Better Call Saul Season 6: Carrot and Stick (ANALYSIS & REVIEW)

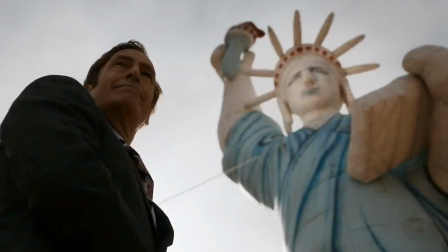The dominoes at the beginning were a strong contender for Symbol of the Week, but it was edged out by the inflatable Statue of Liberty being used by the Kettleman's to promote their criminal tax business.
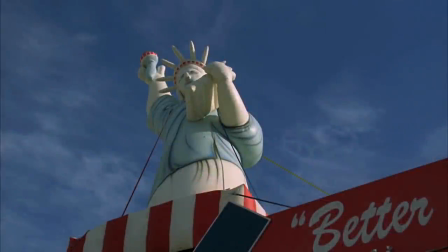The same inflatable that Jimmy will eventually use for his criminal law firm.
Criminal law firm.
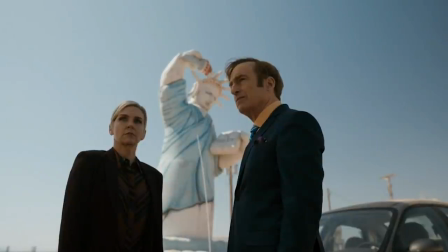Lady Liberty is a symbol of justice, and justice is what Carrot and Stick is all about in regards to Jimmy and Kim and the divide forming between them.
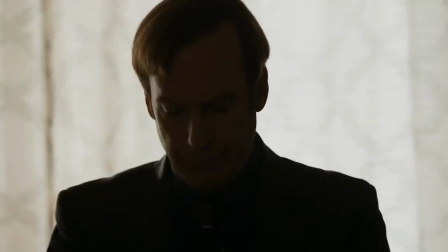The very first shot that features the happy couple is a brutal one. If you were to teach a course on how camera movement can communicate a message, this would be an automatic inclusion.
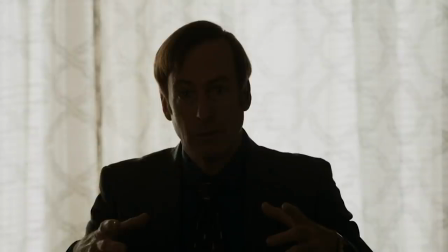We start on Jimmy's face, and the pullback and focus shift to Kim takes what feels like an eternity.
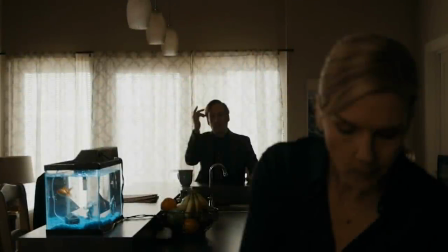The technique is being used to emphasize how far apart the two are becoming emotionally, and also how Jimmy is moving to the background of Kim's world.
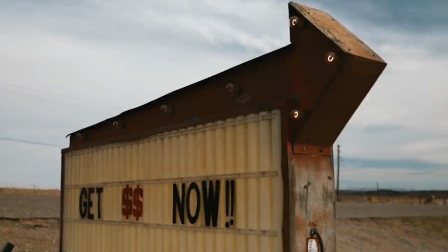So the quest to get the Sandpiper money now brings Jimmy and Kim back to everyone's favorite couple, the Kettleman's.
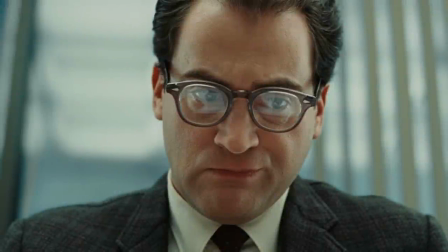And speaking of the Coen brothers, Craig gives off major Larry from A Serious Man vibes, but I love him.
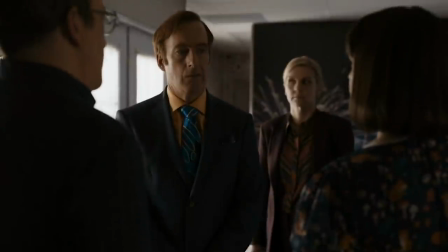I think he's a great comedic presence. The Kettleman's play a fascinating role in the episode. They're victims of Kim and Jimmy's con, but Jimmy and Kim perceive them very differently and try to approach them very differently, hence the title of the episode.
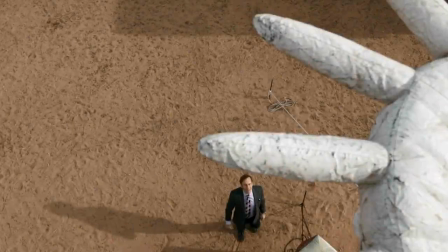Now getting back to Lady Liberty, what's perfect about the symbol is the fact that it's a cheap knockoff of something that has serious meaning.
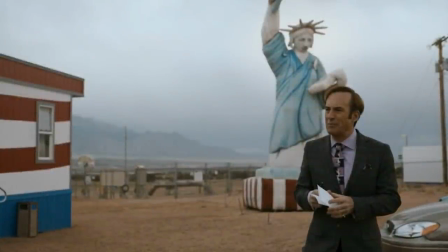It was created to have the general shape of the real thing. You know what it's supposed to represent, but it's been reduced to the bare bones essential characteristics.
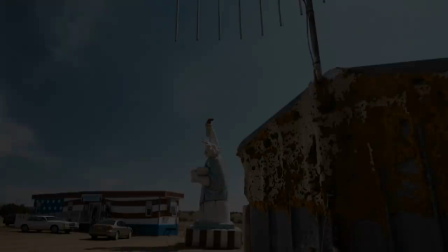Torch, tablet, and crown. That's what I think this specific shot is about.
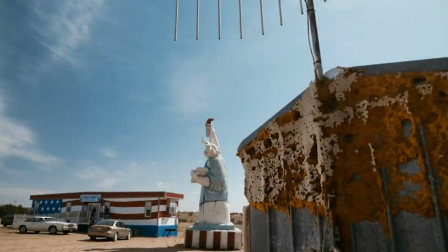There's something off, for lack of a better term, about the way the Kettleman's and the Goodman's view justice.
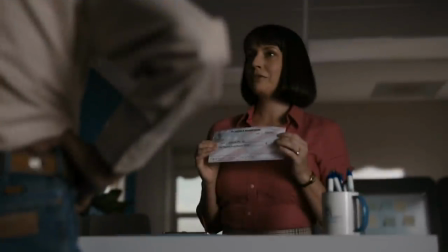Something decayed. For example, the Kettleman's think that they've been wronged by those who were supposed to help them, and they see justice as reclaiming the life they used to have, even if it means taking advantage of people.
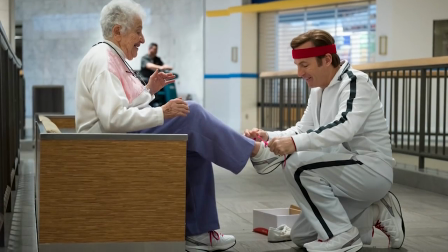And Jimmy has always shared the Kettleman's self-serving view of justice to a certain extent.
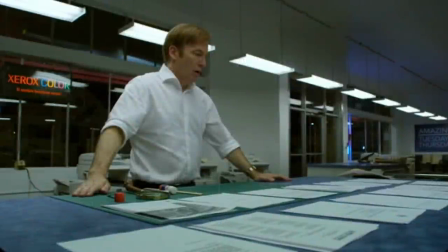He himself has taken advantage of people to secure what he believes is a just result for himself.
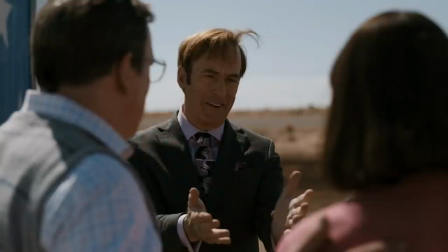To use his own words to the Kettleman's, I have an angle called justice.
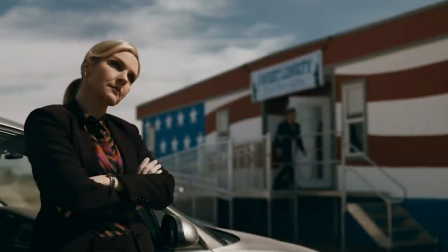It's Kim's view of justice that is the most intriguing and the source of the episode's conflict. Her view of justice is much more rigid and severe.
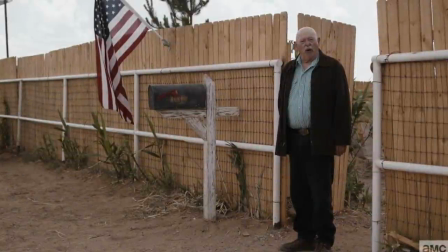There are people, like Mr. Acker and the client Kim mentions in episode 1, that she perceives to be true victims of injustice.
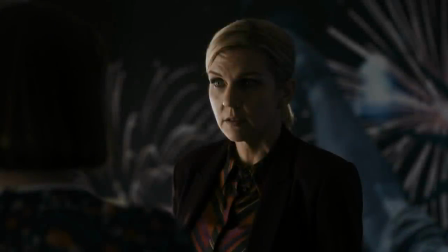And Kim, who's now sporting a darker wardrobe, has turned into someone who's willing to venture into ethical gray areas to right the wrong.
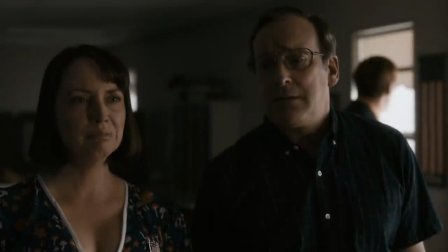So it's a, the ends justify the means worldview. And people like the Kettleman's and Howard are free to get bulldozed if it means a just result for the truly victimized.
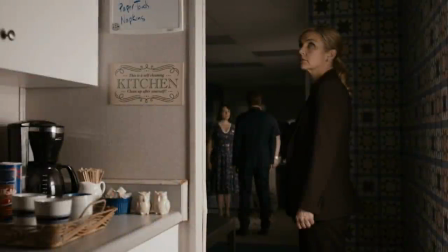And I love how when Kim enters the Kettleman's business, she looks around a bit as Jimmy talks and then lurks silently on the couch, but when Mrs. Kettleman says, We didn't deserve any of this.
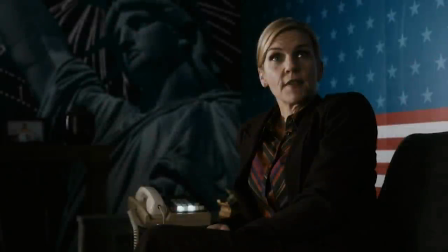She snaps. She can't take another word. And Kim is right as far as I'm concerned to remind them of how far from the bottom they truly are.
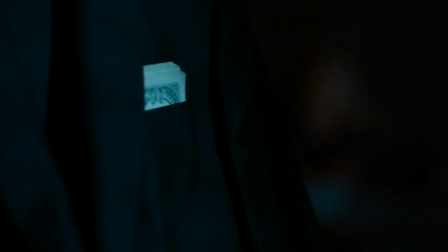And that brings us to the final major decision of the episode, which is Jimmy's decision to give the Kettleman's the money that he got from Lalo.
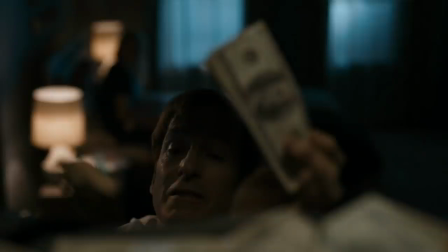Now why would he help out such a corrupt couple? For starters, he does not share Kim's harsh view of justice.
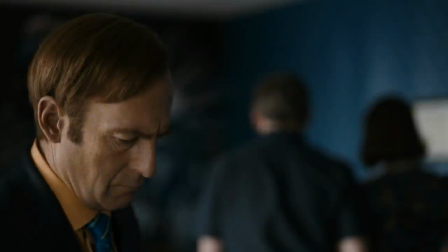And I think he had sympathy for the Kettleman's after Kim demolished them with extreme prejudice, but I do believe there's a more personal reason as well.
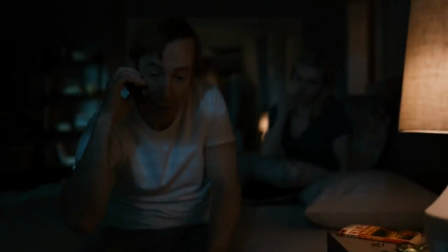The night before Jimmy and Kim go off to meet the Kettleman's, they discuss what approach they're going to take, and on Jimmy's nightstand is The Time Machine by H.G.
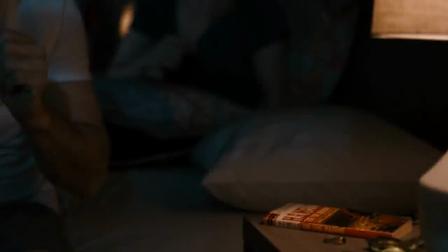Wells. I've not read the book, so there may be some thematic elements I'm missing, but I think it's just the concept of a time machine that the writers wanted to insert. And next to the book is Jimmy's pinky ring, a symbol of his corruption.
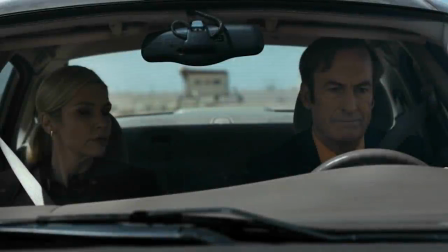I suspect that like the Kettleman's, Jimmy is yearning for a return to a different point in his life.
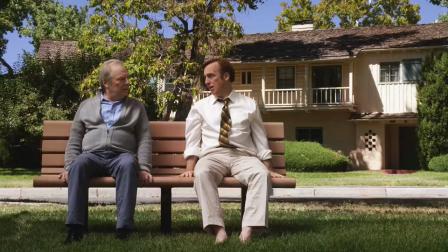A time before his journey to the desert, a time when his brother was still alive, and a time when he and Kim were on better terms.
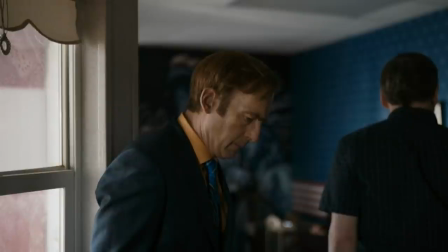It'd be impossible to mark a specific point, but everything apart from his bank account is having serious problems, so who could blame him for his desire for change?